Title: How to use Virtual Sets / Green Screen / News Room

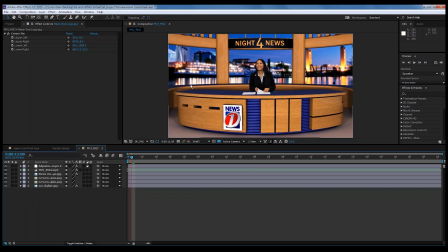What I'm going to do is I'm going to take this the background image, our Sacramento skyline, and I just want it to reflect off the desk, because you can see right now it's just kind of a plain blue desk. And actually we did for this virtual set, we do have,
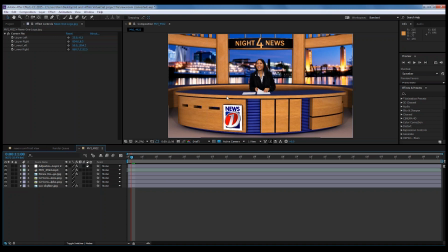I think with our with the background that comes with it, we do have a desk that is already pre-reflected basically. So if you just want to use the stock virtual set and reflection, it's there. But if you wanted to use your own background, you can do your own reflection too. So I'm going to show you how to do that now.
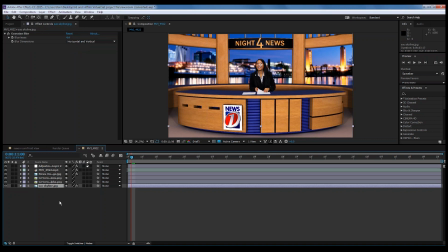So basically all we need to do is duplicate the Sacramento skyline image. And again, this is layers coming important. We need to make sure that this new Sacramento skyline is going to be on top of the desk. So it needs to be, its layer needs to be above the desk layer. So we're going to put it there.
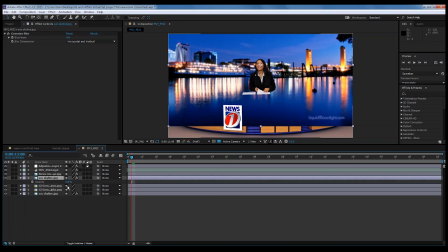Actually, what I'm going to do is I'm going to turn the transparency of it down right now, just so we can kind of see it through it, so we can make sure we can see where the desk is,
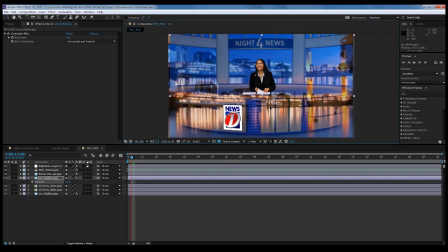not just the image.
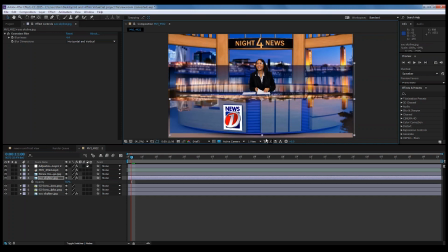So first I'm going to do is I'm just going to grab this pin here and flip it, since, you know, most reflections do that. And then with it being, actually, let me turn the transparency down just a little bit more so you can see. So now I just kind of want to figure out where I want to line it up on the desk, where I want the reflection to be.
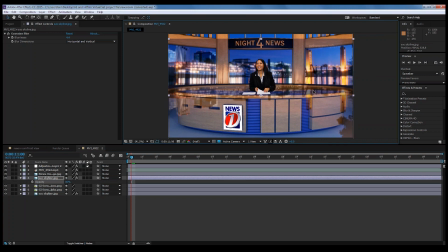So I'm going to just say kind of right in there so I can see that. So I think that looks pretty good. Now we're going to use the same, let me actually turn, I'm going to turn the opacity all the way down now.
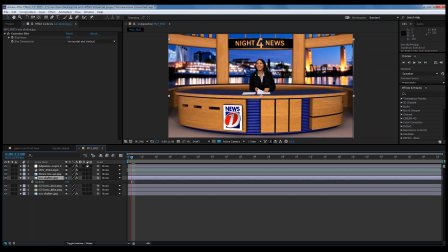And what I'm going to do is same tool I used to mask her out, so we had a little less green screen there to work with. I'm going to do the same technique here. I'm going to use my pen tool. I'm actually just going to zoom in a little bit.
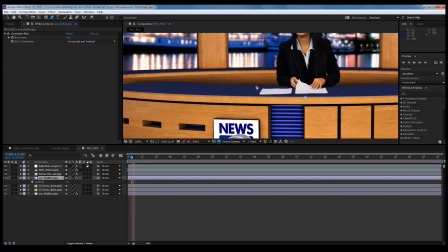And as I mentioned before, it's kind of the same thing. This is something you probably want to take a little more time with, but I'm just going to kind of do a quick masking just around the desk.
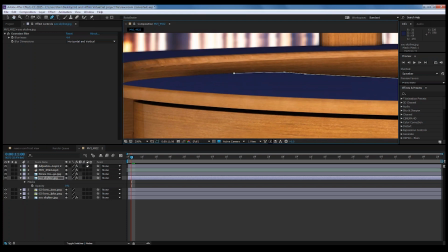So we're going to do this. And again, I'd usually take more time to get a really good mask so it's right on the edge.
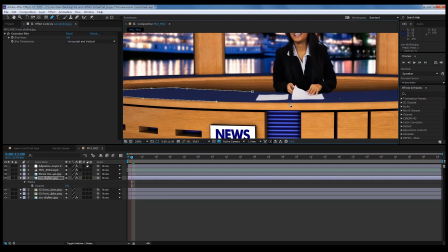But this time I'm just going to do it really quickly just so you can see what it looks like.
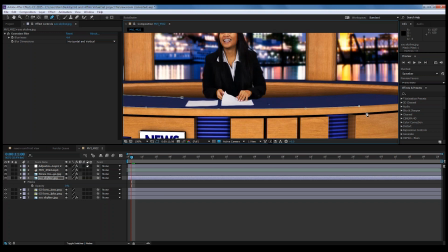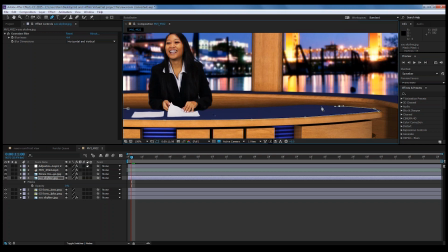All right, okay, so there we go. So the desk is masked out now. So what we can do now is let me go back to just my other tool.
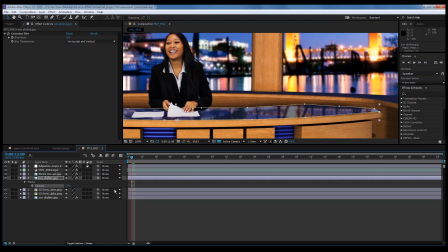I'm going to turn the opacity back up. So there we go. Let me get this fitting on the screen correctly.
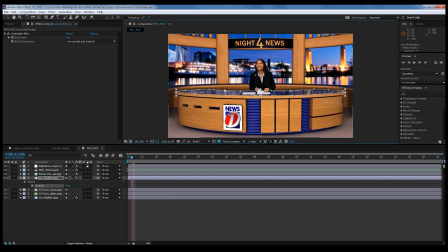So as you can see, is now we have a reflection on the desk and it's masked out all the other part of it, so it's just on the desk. So what we're going to do is actually one other quick little tool in the mask that I like to use is we're just going to feather the mask a little bit.
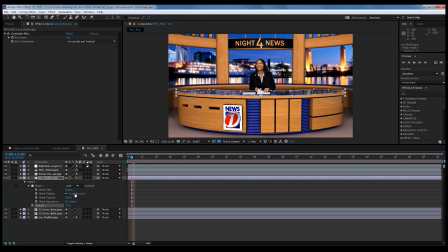And all that does is basically softens the edges so you don't have such sharp edge. And that way it just kind of blends a little nicer. So we'll just do that. We'll say maybe 15. That way you'll see that the edges just kind of blend and they'll kind of soften right on the edge just so it blends nicer.
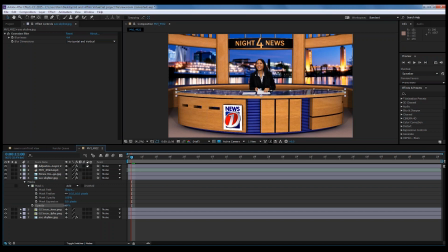And then we're just going to, again, you can do what you want just to get the opacity kind of where you want it. You can do, you know, this is just your, you know, your opinion where you'd like it. I'm going to just put it around there so it's not too strong.
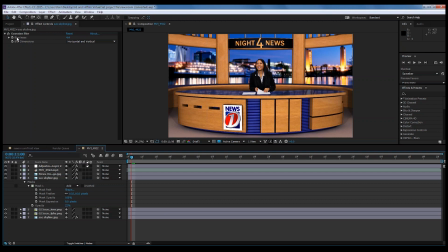And then the last part is I'm going to actually, the blurriness, the Gaussian blur we put on it from the other one, since I duplicated it, it's still there. But I'm going to turn up the blurriness a little bit more. That way, since it is a reflection, usually reflections have a little more blur to them.
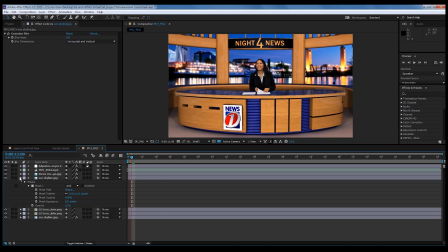So I'm going to turn it up a bit. So there we go.
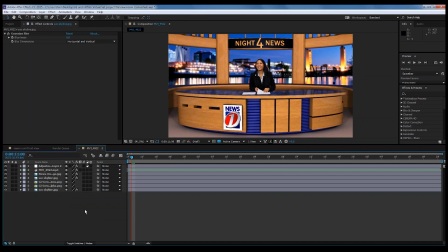So there, now we have we kind of reflected the back, you know, our background Sacramento skyline onto the desk. So now, there again, so it's just adding a little more realism to it and just kind of creates just a cooler effect, basically.